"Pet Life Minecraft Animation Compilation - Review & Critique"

Hey guys, Anxious Cynic here, and this is something I've been thinking about doing for a while now, and this week we didn't get many submissions for the compilation, so I decided to use that to my advantage and try it out. From now on, I'm gonna try and select some of the animations from the compilations to review and critique and maybe even rate as to which is my favorite. This past compilation we only got four submissions, so I'll be reviewing all of them, but for larger compilations it'll be a bit more selective.
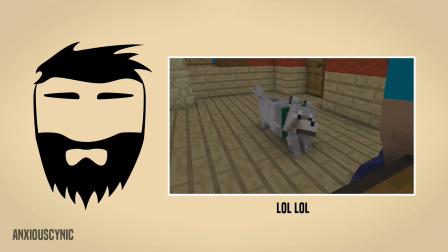(0:30)
So let's get started. So the first animation up is by lol lol. I don't know.
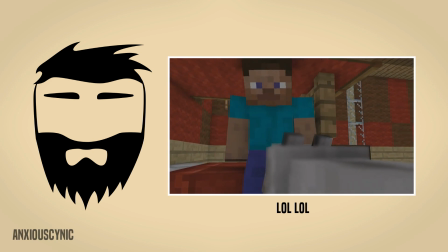(0:35)
That's the user name. I'll go with it. So the first thing I have noted is the basic animation style is fine for this type of video.
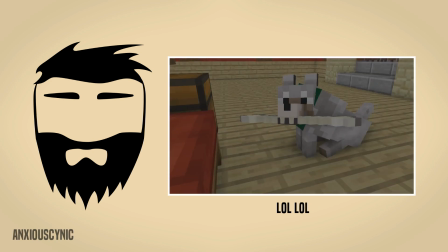(0:42)
A lot of times people get that, you know, grief for the life animations and the monster schools and things like that.
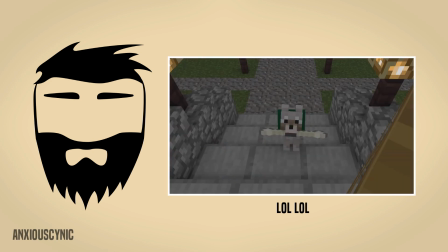(0:47)
But I think it's fine for these types of videos. However, one criticism I would have mainly for this particular submission,
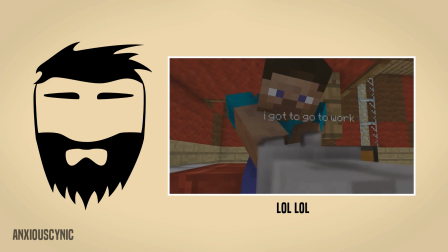(0:55)
the sound effects for the character movement are too intense for the scene and the type of movement that the character is performing.
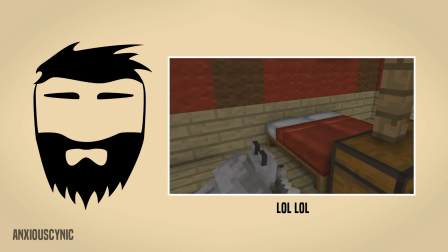(1:02)
I'd recommend using more subtle sound effects, maybe like cloth sound effects for when his hand touches the bed, things like that.
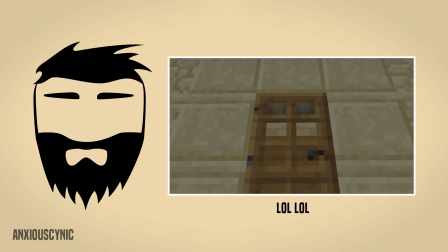(1:08)
It's kind of a quiet, intimate scene with the dog or whatever, so, you know,
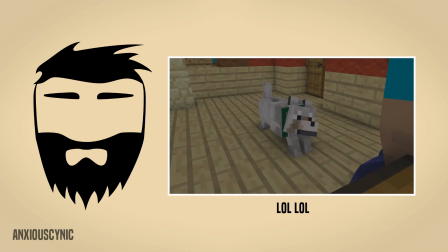(1:12)
having the sound effects kind of match that is gonna make your production quality go up a bit.
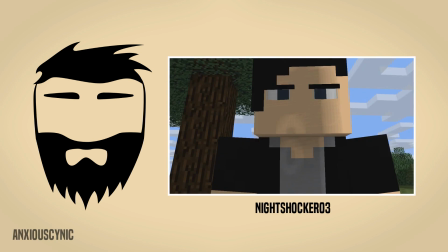(1:18)
For the next critique, we've got Night Shocker Zero Three's animation, and the first thing I notice in this one is the shadows on the character's face look low quality or something.
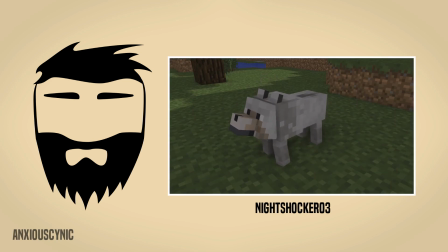(1:26)
I'm guessing the cause of this might be the light buffer quality settings. If so, just make sure you increase those values before you render the animation.
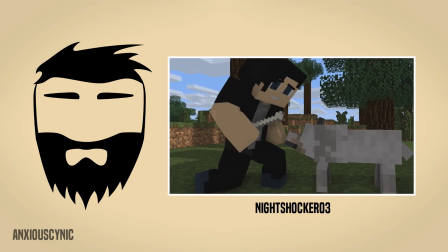(1:34)
Some of the shots linger a bit too long. Cutting is kind of an art form, so it's something you have to get a feel for, but generally just trimming some of the shots, a few frames,
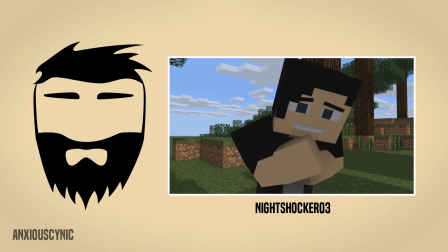(1:43)
or up to a couple of seconds will tighten them up and make the flow of the animation a lot better.
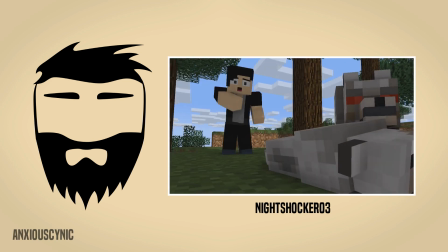(1:48)
The angry wolf showing up after the owner accidentally punches the dog was confusing to me.
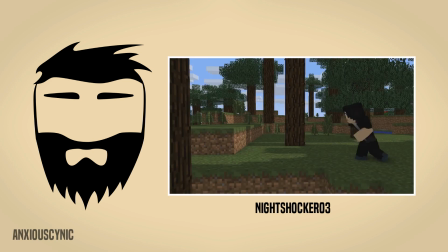(1:53)
I wasn't sure if he meant to hit the dog at first or if the wolves had something to do with it. Even for short, simple narratives like this, things need to make sense.
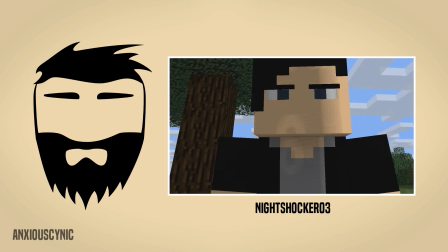(2:02)
Otherwise, the viewer is trying to make sense of the story rather than actually enjoying it. The running at the end was a bit too slow, just as far as how it's animated.
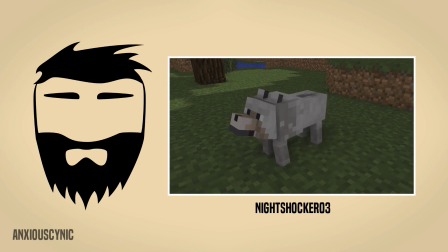(2:11)
Again, with these types of animations, that can be okay, having a simpler style, but if you want there to be an intensity to the scene, then the characters need to move with intensity.
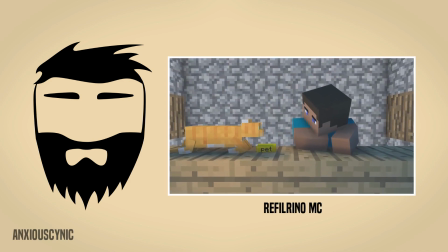(2:20)
The next animation we got is by, I don't know how to say this name, Refilrino?
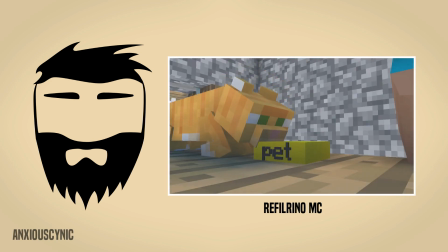(2:25)
Refilrino? MC? Something like that. So to start off, I actually like the lighting in this one.
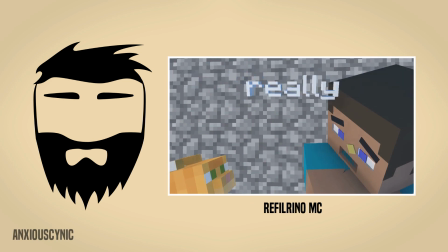(2:29)
It's a short, simple animation, but the lighting and the basic movements work well for what was presented, in my opinion.
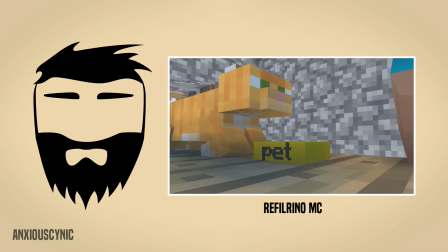(2:35)
When the cat spits out the food, it's a bit slow and lacks impact. It's fine if this is the style you were going for, but if you wanted it to be a bit more realistic or impactful,
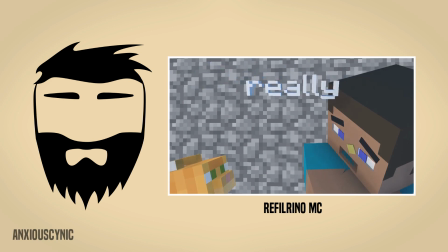(2:45)
then speeding that up or even cutting some frames in the middle and having the projectile just kind of splat onto the character's face would improve this.
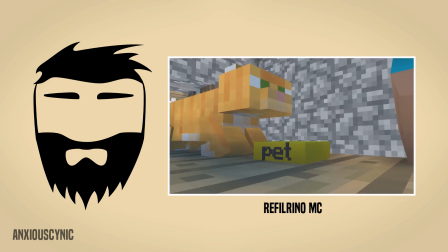(2:51)
Something I noticed here wasn't quite as bad as I've seen in others but the dialogue text is a bit too close to the edge of the screen.
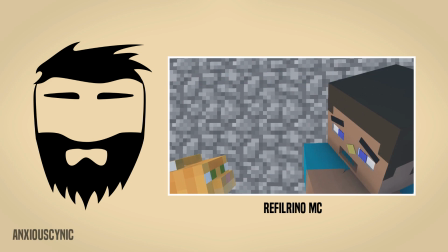(2:58)
I've often seen this happen where the subtitles are going off-frame and you can't even read everything the characters are saying so it's best to keep things
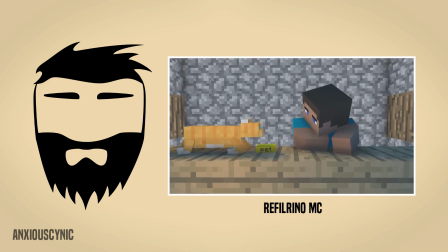(3:04)
like that within a certain margin within the frame to make sure they never go outside or are cut off by the edge of someone's device you
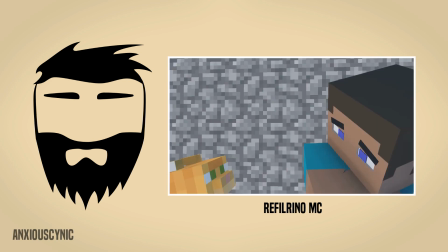(3:10)
know if it doesn't show the full frame of the image and things like that. And finally last but not least we have cypher quartz animation.
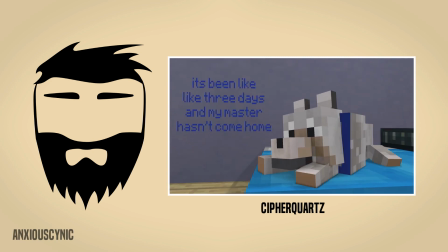(3:17)
So the first thing I noticed with this one was the opening shot seems to use an elastic transition for camera movement. I really recommend not doing this except for very specific cases often for comedic effect. It just doesn't look that good from a cinematography perspective. You generally want your camera movements to be very deliberate and intentional.
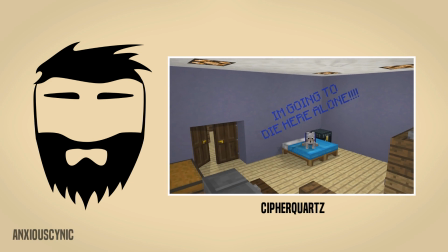(3:34)
The door explosion was a bit confusing to me. I think it was meant to suggest that the dog was so excited it exploded out of the room to greet its owner.
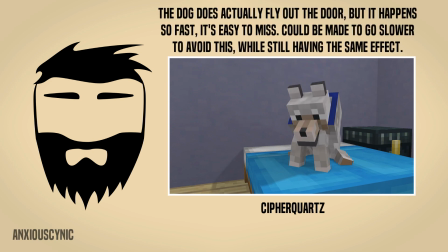(3:42)
If that was the intention then just having the dog flying out the door just as the explosion happens would clear that up.
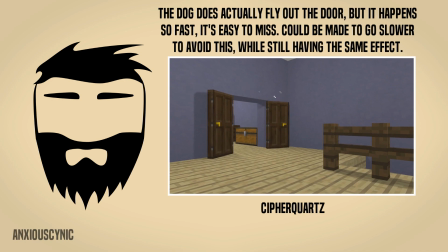(3:48)
Overall I would say that this probably was my favorite submission.
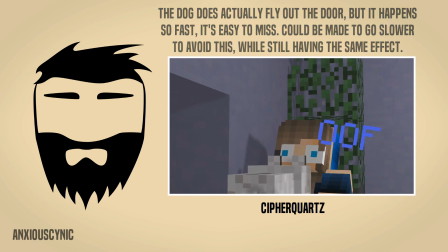(3:51)
I liked the story you told and the basic animation style added to the overall tone and in my opinion like a lot of people criticize the basic animation
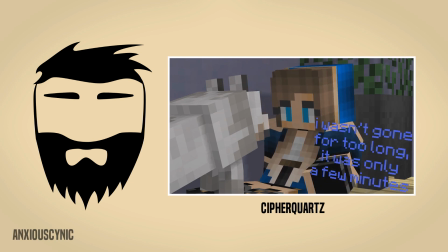(3:58)
styles and everything typically done with Minimator but to me it added to the tone and made it uh it gives it the kind of feel
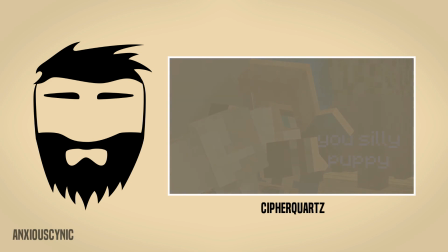(4:04)
that the story is portraying. So that's it for this week's submission reviews hope you guys liked it.